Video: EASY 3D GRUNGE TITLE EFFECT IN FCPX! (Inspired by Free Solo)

Hey, what's up guys, Tava here, and welcome to my new room. I have a single this year, which is super nice. I'm still trying to figure out the lighting here, still looks a little bit rough. But anyway, today we're going to be talking about this super cool effect that I found a couple of months ago by watching the film Free Solo, and I integrated it into my intro for my videos, and it's this kind of grunge 3D effect that really adds a lot of depth to your video. So we're going to jump in the computer and I'll show you how to do it.
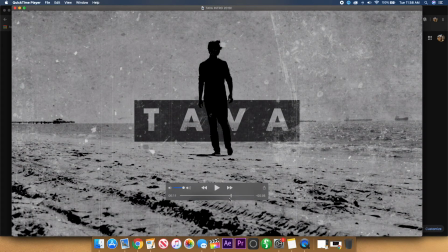[0:35]
So just to show some examples of what I'm going to be doing today, if you look at my intro that I have on a lot of my videos, you can see when I play it back,
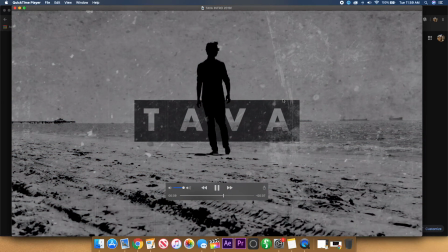[0:42]
it kind of adds this effect where there's this grunge looks going forward and backward and in 3D space, and it adds a lot of depth to the shot that would otherwise be really boring.
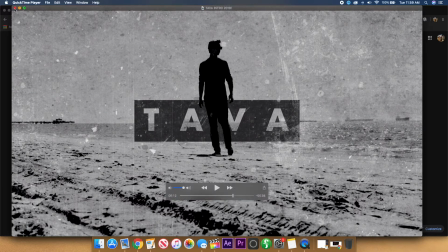[0:51]
So that's what we're going to be duplicating today, and it works really well in a lot of different situations, like a title sequence, which is exactly what Free Solo did, which I can show you a clip of right now.
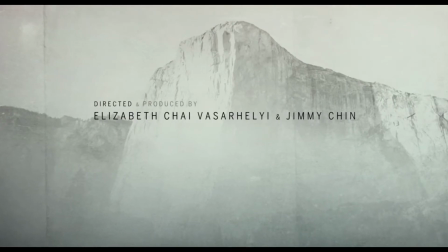[1:00]
So as you can see here, there's kind of 3 different layers that are moving around.
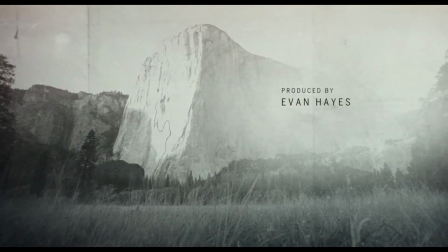[1:03]
You have the background, you have this grunge effect, and then you have the titles themselves, and they're all moving at different speeds.
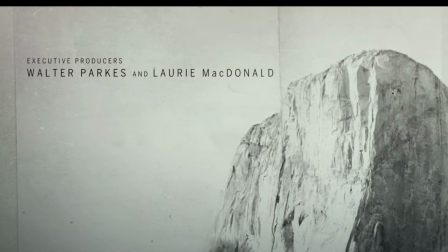[1:10]
In these examples, it's a little hard to see, but this is probably the best one I have here. You can see that there's a background image, then you have the titles of the regular people, and then you have this little grunge in the background, which aren't very obvious, but they add a little bit of depth,
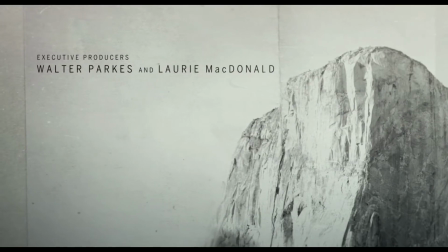[1:24]
moving really subtly. And you can see all 3 of these layers move in the same direction, but at different speeds, so it adds a lot of depth.
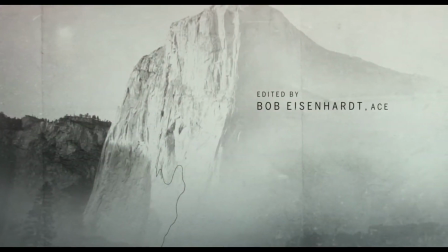[1:30]
Like this one coming down looks really, really cool, and this one going sideways. It adds a lot, and it's really easy to do inside of any editing program.
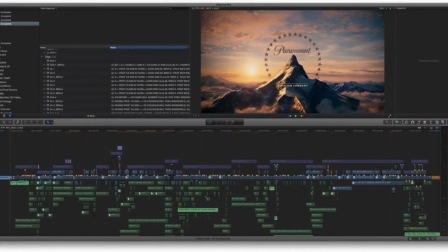[1:37]
So if we jump into Final Cut Pro, which is what I'm going to be using, I'm going to show you how to do this in just a few easy steps.
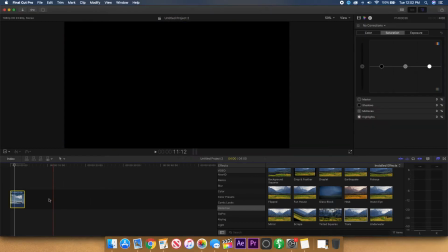[1:44]
So you can really do this effect with photos and videos, but I find that photos tend to work better because there's less motion in them.
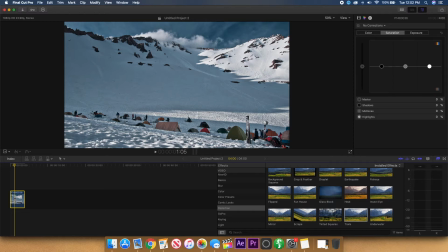[1:50]
But if you have a video clip that's relatively stable, that will work pretty well as well. So I'm just going to use this photo right here of these mountains. It looks super cool. And so the first thing I need to do here is figure out the direction I want the shot to move. So I want a little bit of transforming and cropping going on here. So for this one, I'm just going to zoom in a little bit and go from left to right just to make it easy.
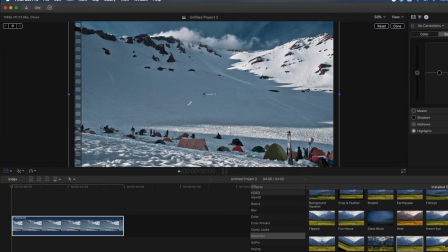[2:10]
And you don't want to do a lot, you want it to be really subtle.
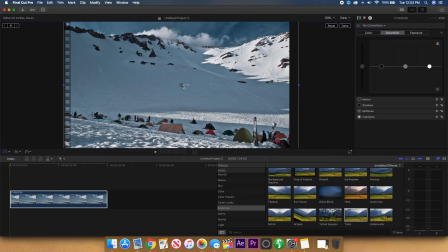[2:12]
And you have to keep in mind that if the photo is the background layer, you want it to move the least, and then the middle to move a little more, and then the top to move the most, so you have that depth.
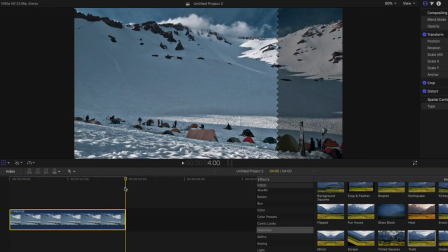[2:21]
So if we come over here and set a keyframe for our transform and then go to the end of the clip, we're just going to drag our background picture over a little bit.
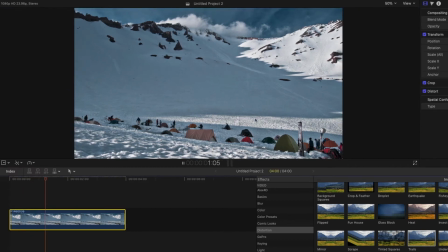[2:29]
So if we click done, you can see if you play it back, there's some very subtle motion going on here, which is just what you want.
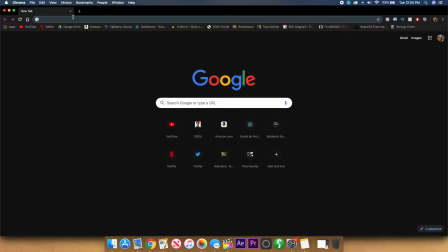[2:35]
You don't want a lot with that. So the next thing we need is the actual grunge look.
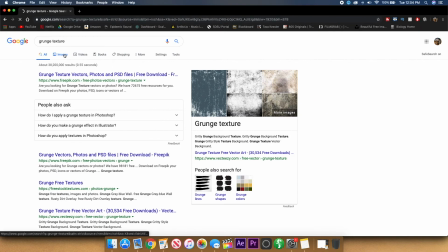[2:38]
So if you just look up grunge texture or grunge on black or something and go to Google Images, you usually should be able to find some pretty good results, and these are going to work great for us.
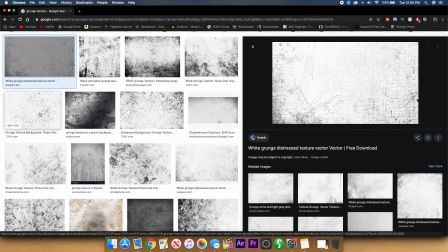[2:47]
So you can just click through them and see ones that you think might work the best.
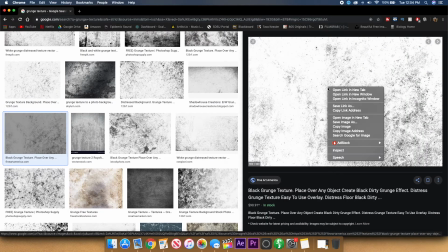[2:51]
So for this example, I think this one might work really well, so I'm just going to click save and bring it into my composition.
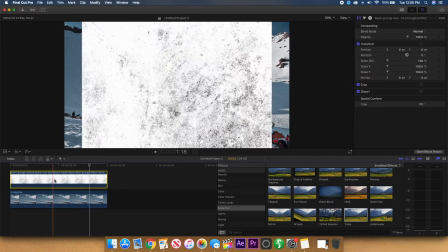[2:57]
So from downloads, I'm just going to drag the grunge on top of my clip, and of course now it looks very awful, but we're going to do some things to tweak it to make it look better and fit into the scene more realistically.
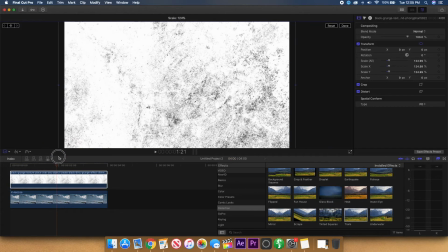[3:07]
So the first thing I need to do is obviously crop this up so it fits into the entire shot, but now as you can see, you can't see the background whatsoever. It's just white and black, covers the entire thing. So the next thing we have to do is invert the image because we want the grunge to look white, not black.
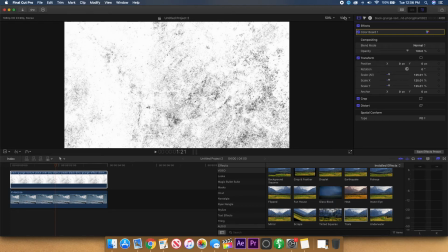[3:22]
You could find a different image, but it's super easy to do this as well, so I'm just going to show you how to do it real quick. So basically I'm going to go into my color effects and go in the exposure.
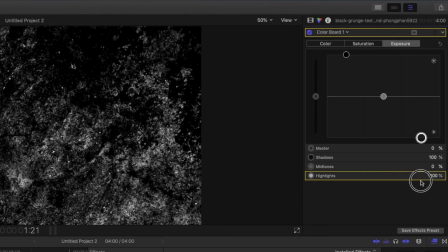[3:30]
I'm going to bring the shadows to the very top and bring the highlights to the very bottom, and you can see immediately it inverts that image.
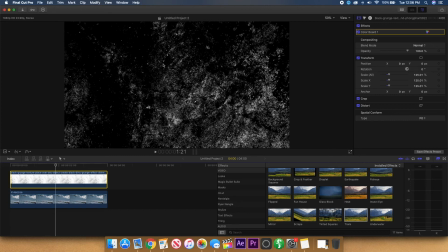[3:37]
So now it's the white grunge that we want. So now all we have to do is get rid of the black behind it so we can see the picture that's hidden underneath.
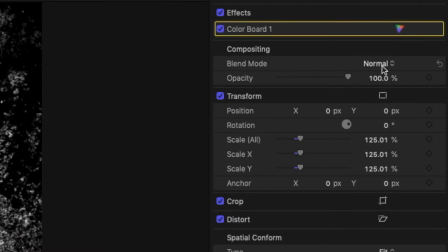[3:43]
So if you go into the compositing areas and under blend mode, you can change it from normal to screen.
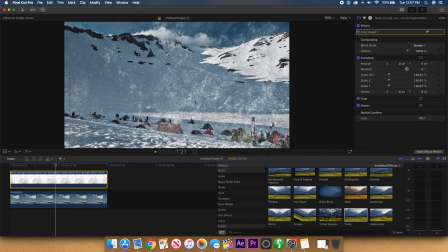[3:48]
And as you can see now, the only thing showing is the white overlays or the grunge effect. So this is what we want. But if we play it back, you can see that it doesn't move, doesn't look great, kind of just stationary on there. And of course you're going to want to adjust this so it's not really bright and apparent over the top, so lowering the opacity can make it fit better into the scene.
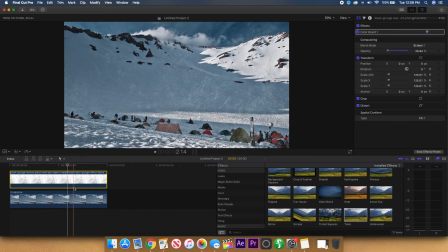[4:07]
So now that we have the grunge in place, you can play it back, but see that it doesn't look very good because it's not moving at all in the direction that it's supposed to. So what I'm going to do now is keyframe the grunge layer. So I'm going to go to the beginning, go up to the transform and add a keyframe.